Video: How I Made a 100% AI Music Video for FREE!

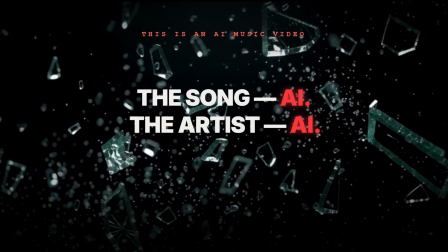This is an AI music video. The song's AI, the artist's AI, the visuals are AI, and I made all of it free in my browser. I'll show you how to make a full AI music video, edit style, a free song you can actually monetize,
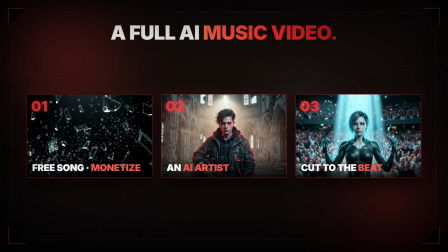an AI artist, and cinematic visuals cut to the beat, no downloads.
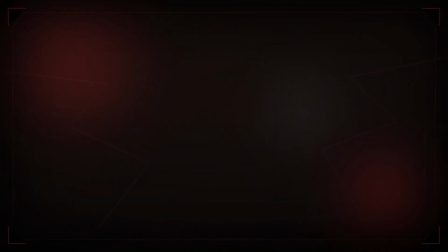Most AI music is personal use only, so you can't post it. I'll show you the free way to actually own it and the beat sync trick that makes it look pro.
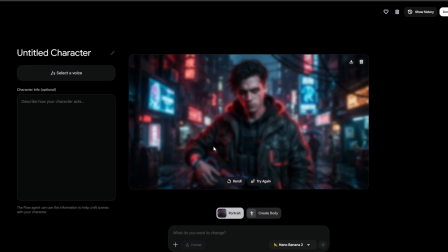Stick around. 3 parts, the song, the artist, the edit, all free and all in the browser.
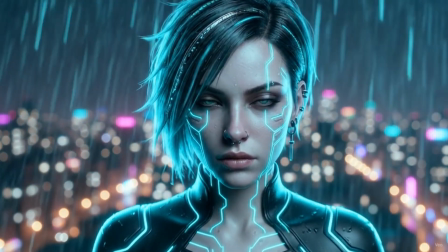And we're doing it AMV style, meaning no lip syncing, just cinematic shots cut to the music, which honestly looks cleaner anyway.
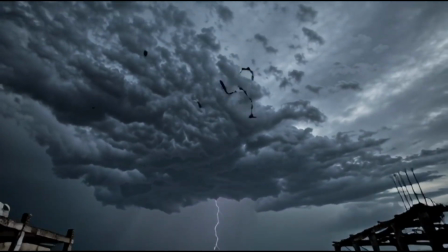By the end, you'll have a full music video for $0. And the wild part, I didn't even need a separate tool.
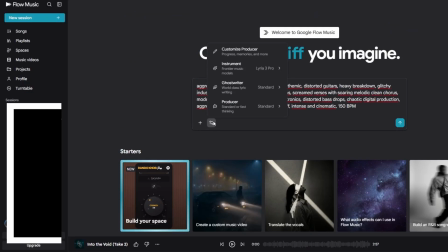I made the song in Google Flow Music. It used to be Refusion, then Producer AI, and Google bought it,
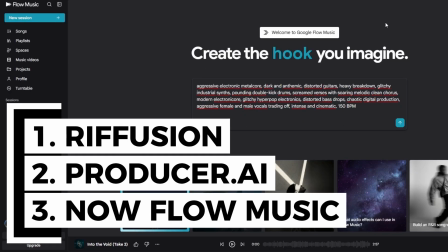so now it's Google's own AI music app, right in your browser, no install.
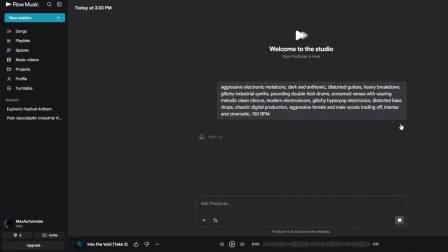I prompt the genre and vibe, and it spits out a full track with vocals.
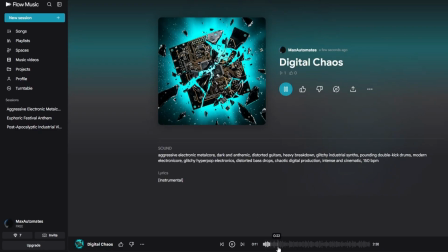So the song and the visuals both live in the Google ecosystem. One world, one workflow. It's the same company behind the AI video tool, so your music and your music video come from the exact same place.
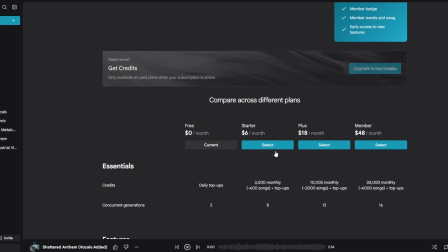One thing before you post it commercially, check Flow Music's current license, because as a new Google product, the terms can shift.
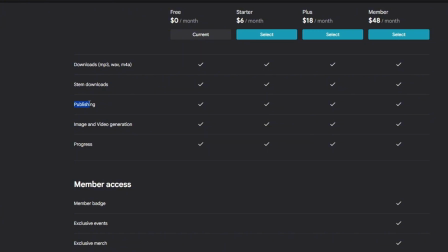Quick check, then you're safe. Now we give this track a face, the artist.
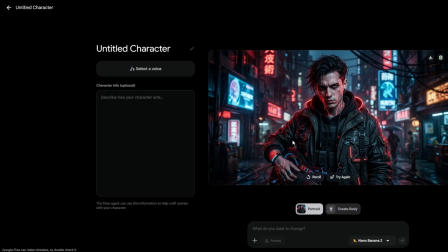Since it's an edit, they don't need to sing on camera, they just need to be a vibe.
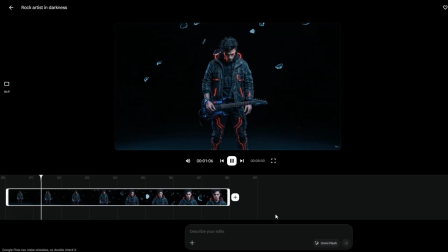Moody hero shots that match the song's energy.
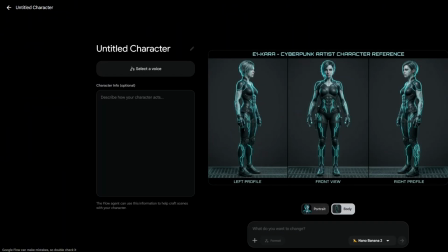I design a character in Google Flow, then make a triptych, front and both sides, and use it as a reference so the artist looks identical in every shot.
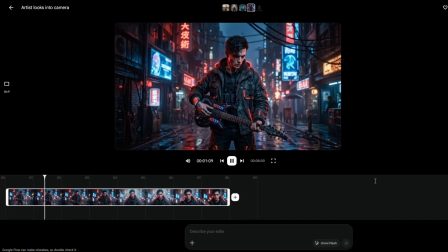Then I generate them in cinematic poses, walking through neon streets, staring into the camera, lit dramatically.
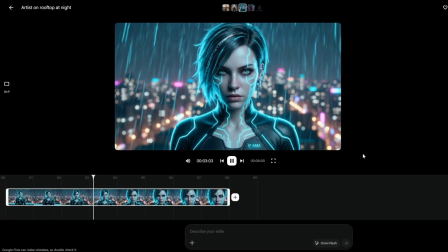No lip sync, no awkward mouth movement, just presence. Now we turn it into an actual edit.
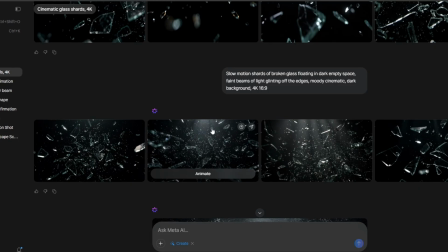This is where it becomes a music video.
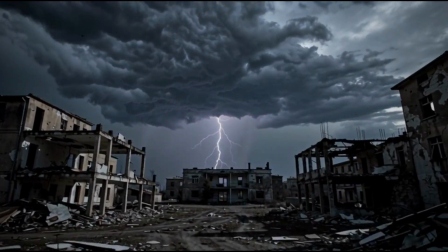Mix your artist's shots with cinematic B-roll, cityscapes, nature, abstract visuals, all generated in Flow and Meta.
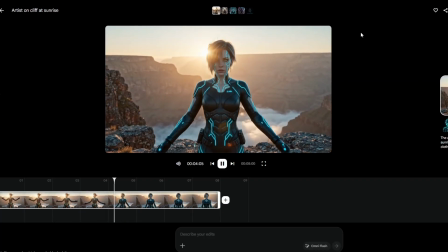Flow gives 5 clips daily, so use them on your avatar shots, while Meta gives you infinite clips, so you can make filler animations.
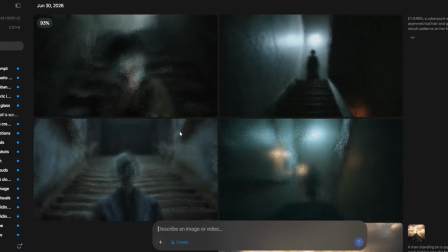You can try making your avatar videos in Meta as well, but I wouldn't really recommend it. But still, you have infinite generations, so try anything you want.
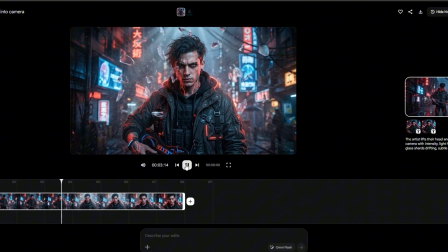In Flow, each clip's 8 seconds, and in Meta, you get around 5 to 6 seconds.
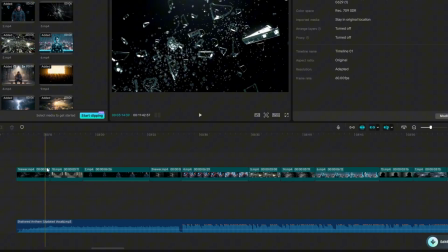Then the secret weapon, cut on the beat. Every drop, every snare, land a cut or a flash on it. Beat syncing is the single biggest upgrade to any AI music video. It's what makes edits feel professional instead of AI slop.
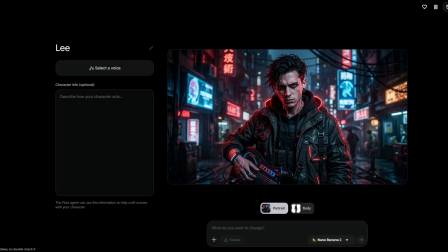Now for the thing you've been waiting for. I will show you how mine turned out.
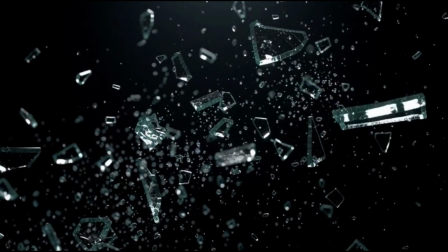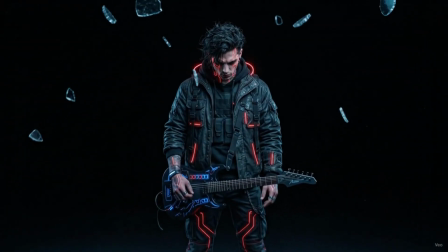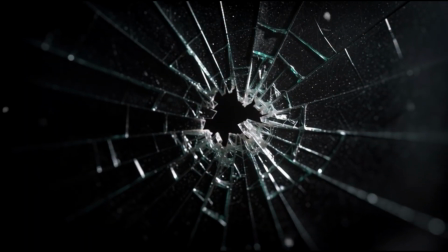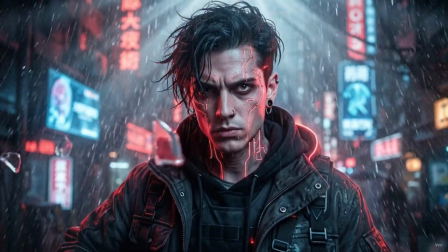Cold rain on the glass. Stand still, watching the crowd. Speak up, nothing to say.
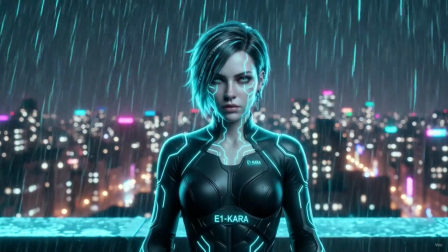Wake up now. Grave face, looking down.
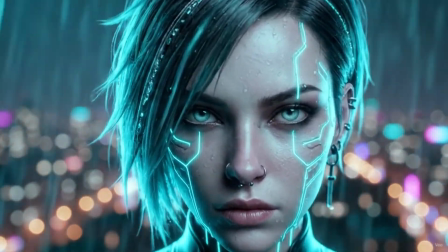Same walk home. Speak up, nothing to say.
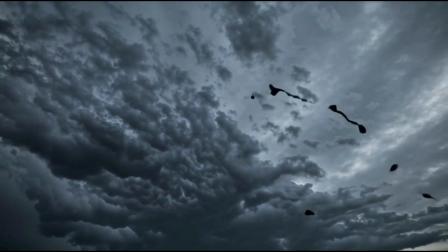Speak up, nothing to say. Wake up now.
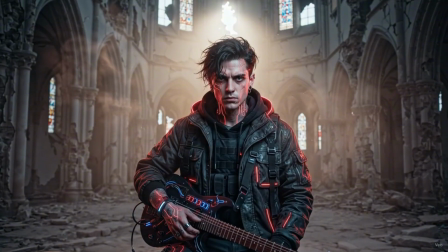Break the line, break the line.